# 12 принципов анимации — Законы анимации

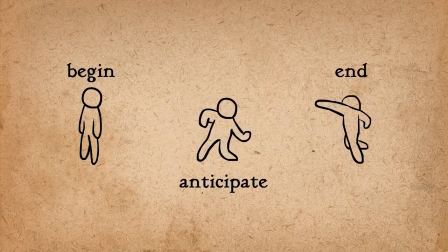[4:08]
В этой анимации одна стадия подготовки. Теперь посмотрим на другую анимацию.
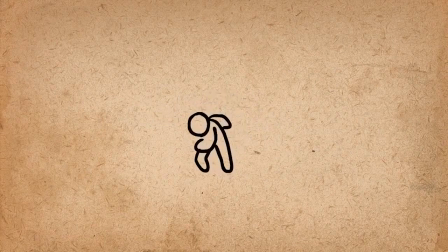[4:13]
Здесь предвосхищение действия усложняется. Персонаж наклоняется перед тем, как замахнуться, а перед тем, как ударить, он отводит руку назад.
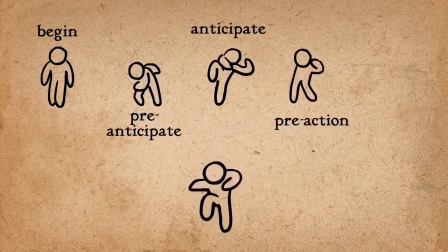[4:21]
Это очень сложный кадр. Похоже на движение питчера в бейсболе. Но вот и все по теме подготовки к действию. Следующий принцип называется инсценировка.
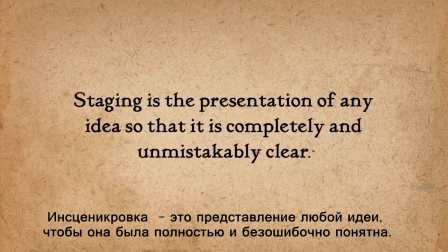[4:33]
Итак, третий принцип — это инсценировка. Цель инсценировки – это предельно ясно раскрыть свой творческий замысел.
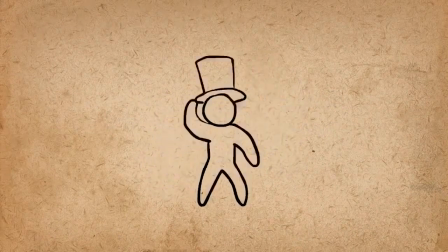[4:42]
Этот принцип используется в разных аспектах анимации. Он применяется к персонажу, хронометражу, углу и положению камеры, а также к фону.
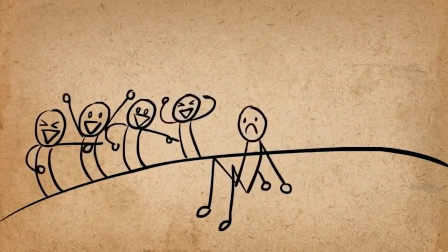[4:51]
В анимации важно направить взгляд зрителя в нужном направлении. Вы как будто говорите «посмотри сюда», «теперь сюда» и «сюда». Как раз таки в этом и помогает инсценировка. Все элементы работают вместе, задавая направление взгляда.
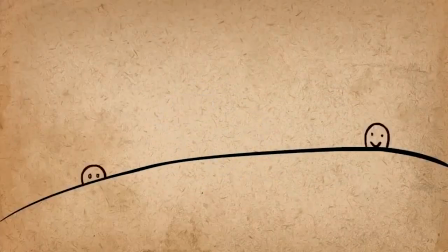[5:07]
А вот пример плохой инсценировки.
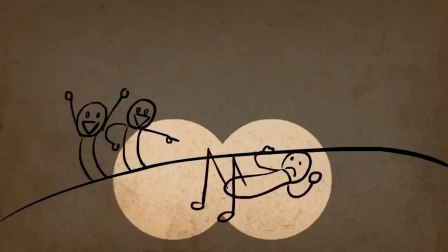[5:12]
Все персонажи тянут на себя внимание, и зритель не знает, куда ему смотреть.
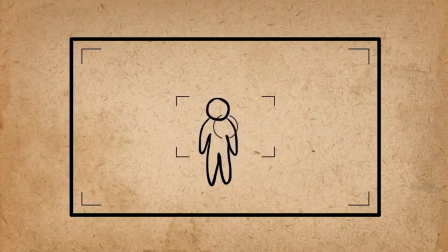[5:17]
Важно следить за тем, что попадает в объектив, и чередовать крупный план с дальним. Дальним планом хорошо показывать масштабные действия, а крупным — мимику. Остальные действия не должны происходить в стороне. Либо в центре экрана, либо на одной из линий, делящих экран на три части.
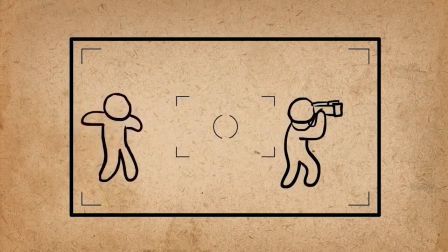[5:36]
Кроме тех случаев, когда к нему кто-то подкрадывается, но тогда главным в кадре становится тот, кто крадется.
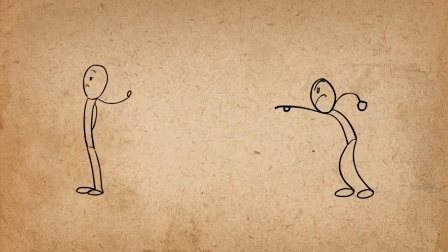[5:42]
Действие в кадре должно быть максимально понятным, его не должны оттеснять другие действия, иначе зритель упустит суть. Дайте закончиться одному действию, прежде чем начнется второе.
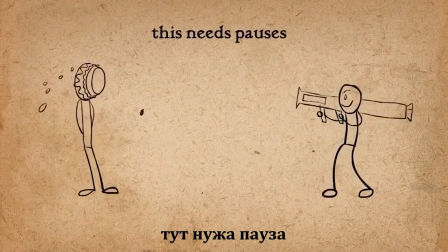[5:55]
Иногда, чтобы зритель успел переварить происходящее, нужно сделать паузу, а не переходить к следующему пункту.
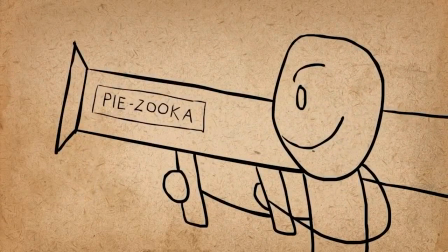[6:02]
Текст на экране нужно держать ровно столько, сколько бы понадобилось времени, чтобы прочесть его трижды.
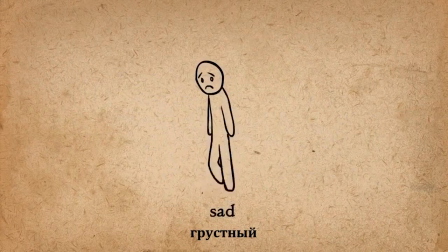[6:07]
Важно не только контролировать взгляд зрителя, но и передавать основную мысль.
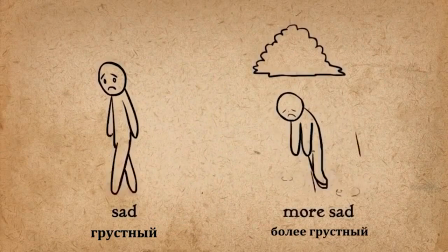[6:12]
Если, к примеру, герою грустно, сделайте так, чтобы зритель это понял и прочувствовал.
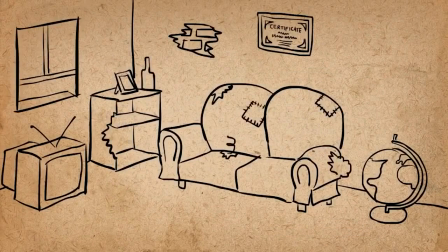[6:17]
Если требуется показать, что дом бедный и запущенный, делайте это по максимуму и уберите лишние детали.
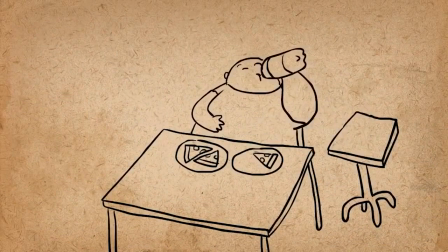[6:23]
Проявите фантазию. А теперь при помощи инсценировки улучшим эту сцену. Мы хотим показать, что он ест слишком много.
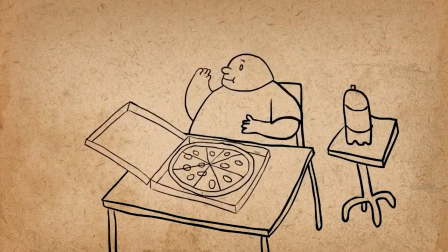[6:31]
Что ж, давайте добавим деталей. Положим ему больше пиццы, рядом навалим пустых коробок и пятно на майке.
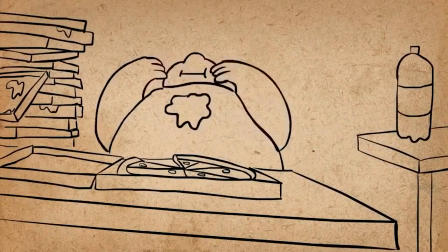[6:38]
И ракурс снизу, чтобы персонаж казался больше. Он настолько толстый, что потянулся за газировкой и упал. А теперь хронометраж. Вот он замечает газировку, тянется к ней. Теперь все предельно ясно. Вот и все по теме инсценировка.
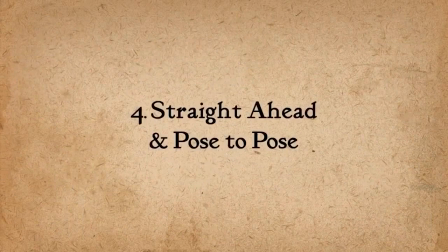[6:55]
Следующий принцип называется спонтанное движение или прорисовка от позы к позе.
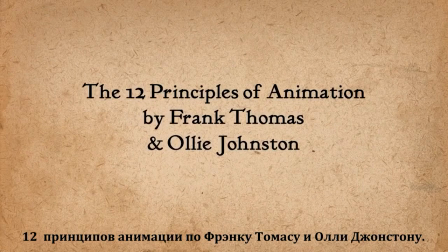[7:00]
Четвертый принцип анимации называется спонтанное действие или от позы к позе.
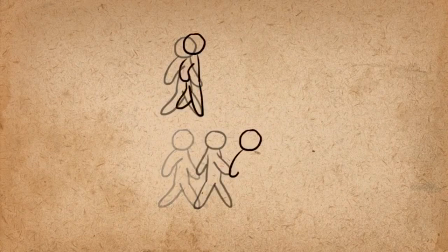[7:05]
Речь идет о разных подходах к анимации. Первый способ спонтанное действие. Создается первый рисунок, потом второй, третий и так далее. Плана действий тут нет.
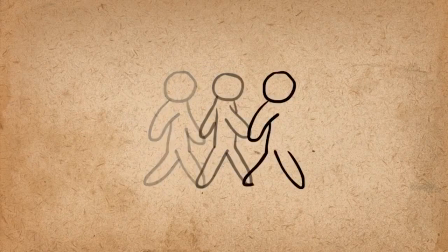[7:16]
Второй метод от позы к позе. Рисуете конечную точку каждого движения. И только после, промежуточные кадры.
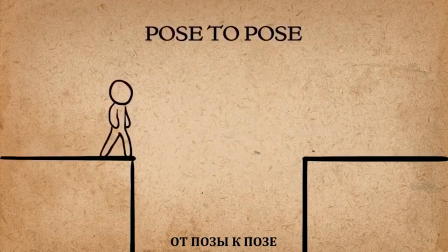[7:23]
Преимущества есть и там, и там. От позы к позе максимальный контроль над действием. С самого начала ты понимаешь, что же будет на экране. Тут не стоит беспокоиться, где окажется персонаж.
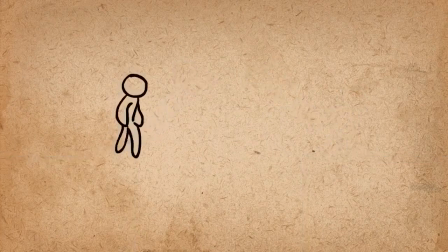[7:35]
Сначала определите точки, затем работайте от обратного. А при спонтанном действии персонаж может уменьшаться. Или оказаться не на том уровне. От позы к позе это эконом сил.
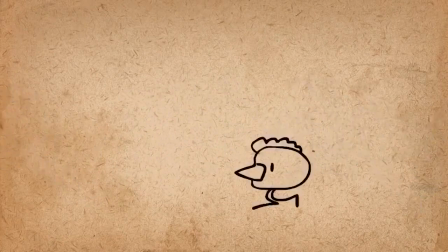[7:48]
А при спонтанном действии, если один кадр не верен, придется перерисовывать все.
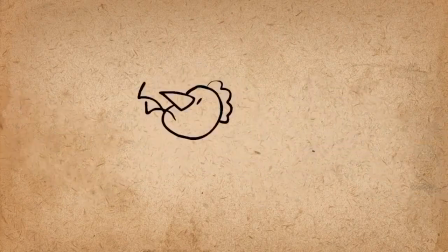[7:53]
Отдействуя от позы к позе, вы набрасываете основные кадры, а также следите за общим видом картины.
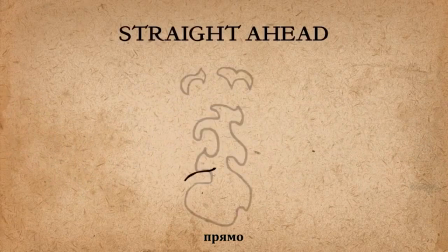[8:00]
Спонтанное действие пригодится для непредсказуемых событий. Для таких как огонь, капли, оболока пыли и взрывы.
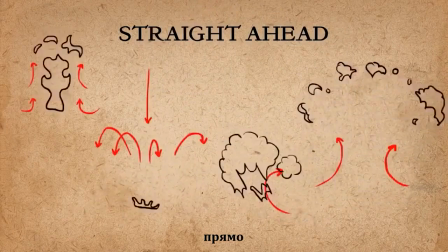[8:09]
Спонтанное действие наиболее естественно передает стихийные явления, исход которых сложно предугадать.
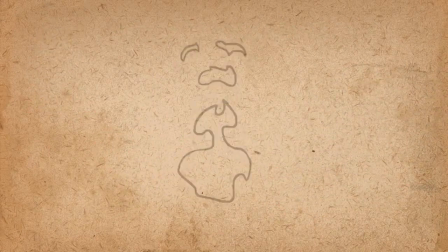[8:17]
Рисуя огонь, вы имитируете движение языков пламени. Процесс развивается самостоятельно. Смотря на начальный и конечный кадр, нельзя сказать, что было в процессе. От позы к позе пригождается и тут. То есть основные кадры, затем промежуточные. Основные движения также можно передавать нахлёстом.
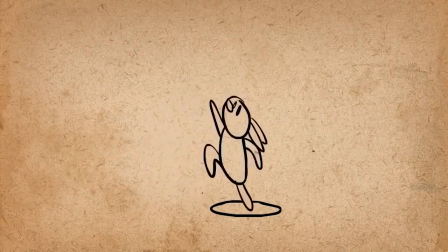[8:35]
Но это оставим на следующее видео. Как правильно анимировать уши? Можно рисовать фигуру с ушами для каждой позы, включая промежуточные.
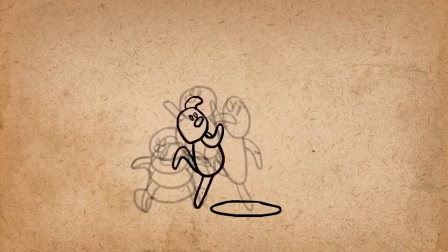[8:44]
А можно все действия прорисовывать от позы к позе, без ушей, потом анимировать их по принципу спонтанное действие. Это очень удобно сначала сосредоточиться на движениях персонажа, не отвлекаясь на уши.
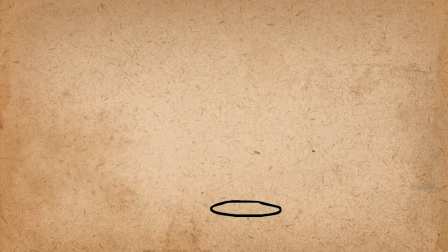[8:56]
Затем на инерции ушей, идущих за телом, с волосами, хвостом и другими висячими деталями поступаем аналогично.
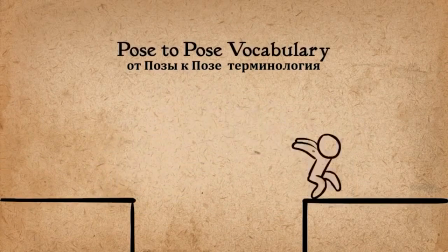[9:04]
В методе от позы к позе есть своя терминология. Основные кадры — это ключи, вспомогательные кадры — это фазы.
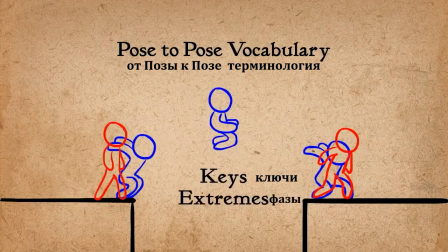[9:11]
Для более простой работы используется разбивка.
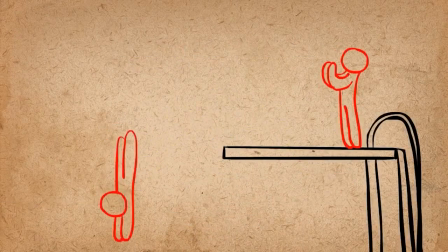[9:14]
Сначала рисуют ключевые кадры, потом намечают положения, в которых персонаж окажется по ходу,
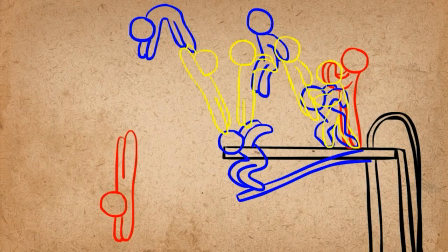[9:21]
после чего позы соединяют с помощью разбивок. Теперь дорисуем промежуточные.
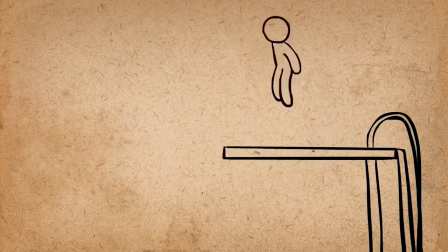[9:28]
Такой подход к работе дает больший контроль над результатом, в отличие от спонтанного метода.
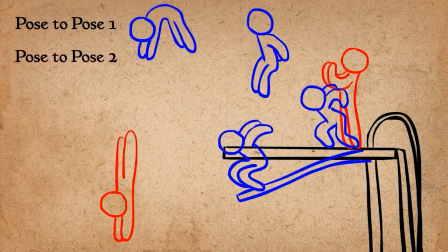[9:34]
От позы к позе применяется последовательно внутри самого метода, для проработки плавных переходов.
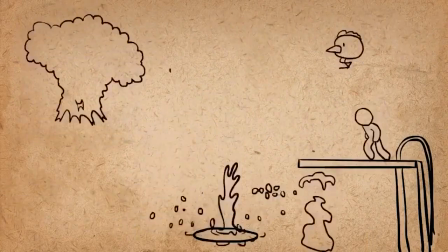[9:40]
Вот и все по данной теме. Следующий принцип называется инерция и нахлест.
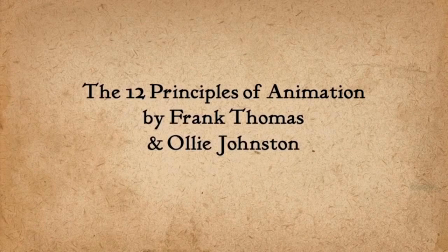[9:46]
Итак, следующий принцип называется инерция и нахлест.
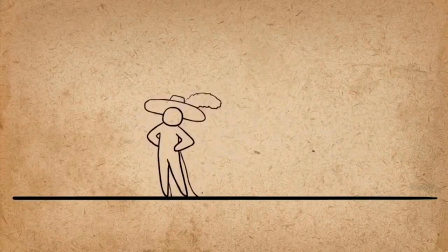[9:50]
С помощью этой техники рисуют элементы внешнего облика, которые по инерции двигаются после остановки персонажа.
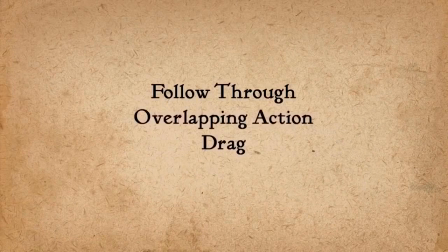[9:57]
Инерция и нахлест связаны с другой техникой, оттяжкой. Все это одно и то же, но с разных сторон.
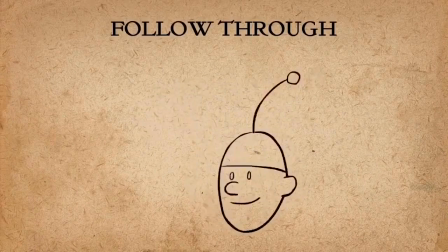[10:04]
Инерция. Когда части тела продолжают движение после остановки персонажа. Нахлест. Когда части тела персонажа продолжают его движение. Оттяжка.
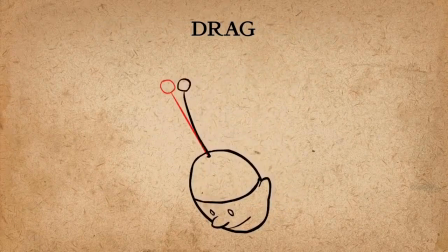[10:15]
Когда части тела волочатся вслед за персонажем. Все три метода описывают одно и то же явление.
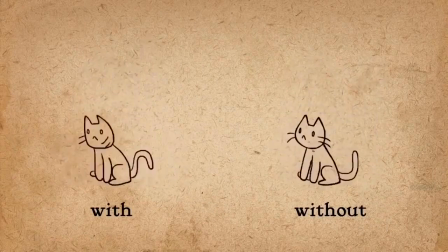[10:22]
Инерция и нахлёст делают движение более живым. Слева эта техника используется, а справа нет.
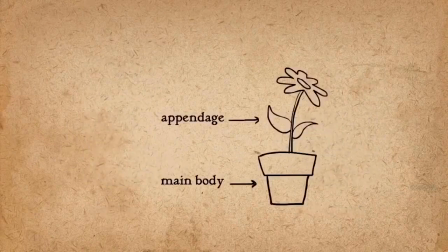[10:30]
Когда тело начинает движение,
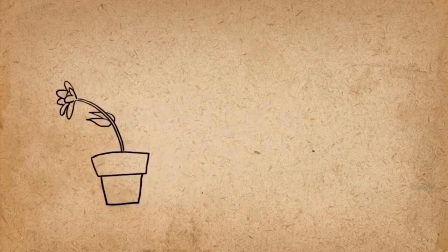[10:32]
конец висячей части подхватывает его последним и улетает вперёд перед тем, как вернуться в исходное положение. Также это применимо к корпусу. При остановке корпус уходит вперед, затем выравнивается. В анимации прыжка нужна как подготовка, так и инерция при приземлении.
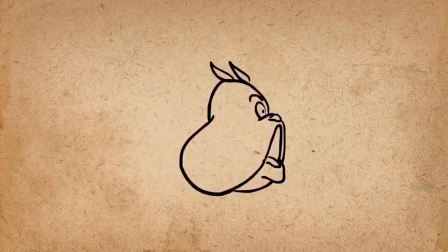[10:51]
Благодаря оттяжке уши и щеки пса двигаются как автономные объекты.
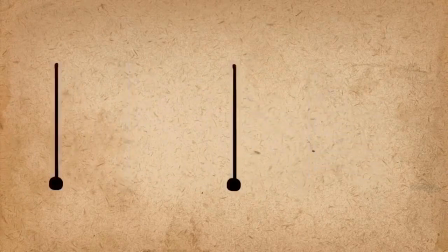[10:56]
Степень растяжки косвенно характеризует физические свойства объекта. Первый похож на телевизионную антенну, второй на перышко. Элементы внешнего облика лучше добавлять после создания основной анимации.
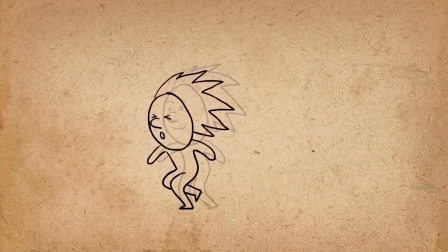[11:09]
Рисуя волосы, продолжайте их движение из предыдущего кадра, используя оттяжку, а также доводку. При остановке волосы заканчивают движение последними. Принцип инерции и нахлёста также используется для анимирования рук.
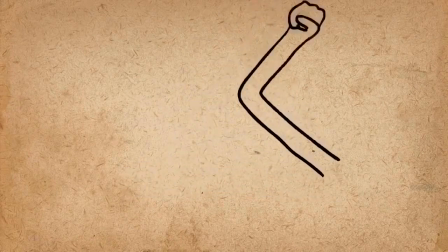[11:24]
Движение начинается с локтя. Первым идёт локоть, потом предплечье, потом кисть.
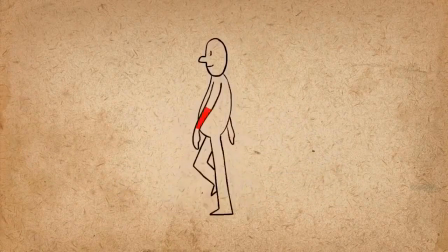[11:30]
Аналогично при ходьбе. Предплечье волочатся вслед за плечами, кисти за предплечьями. Нахлёст позволяет прорабатывать движущиеся детали Добавляет грации Благодаря чему анимация более интересная Вот персонаж поднимается с пола Сделайте подъем головы с задержкой Теперь видно,
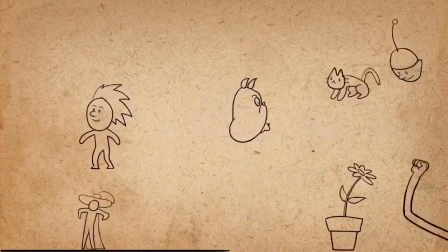[11:50]
как тяжело дается движение Вот и все по теме инерция и нахлёст Следующий принцип Замедление в начале и в конце Итак,
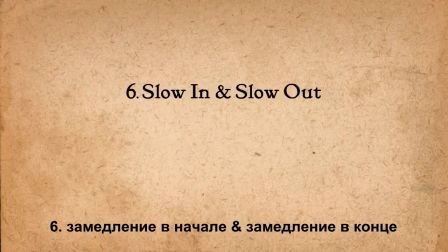[11:58]
следующий принцип Это замедление движения в начале и в конце Все движения
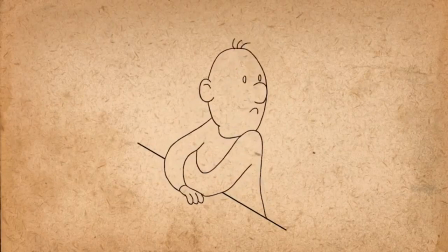[12:03]
начинаются медленно Затем ускоряются и в конце опять замедляются. Этот принцип делает анимацию более жизнеподобной. В противном случае анимация будет механической. Только роботы выполняют движения с постоянной скоростью. В 2D анимации это делается так.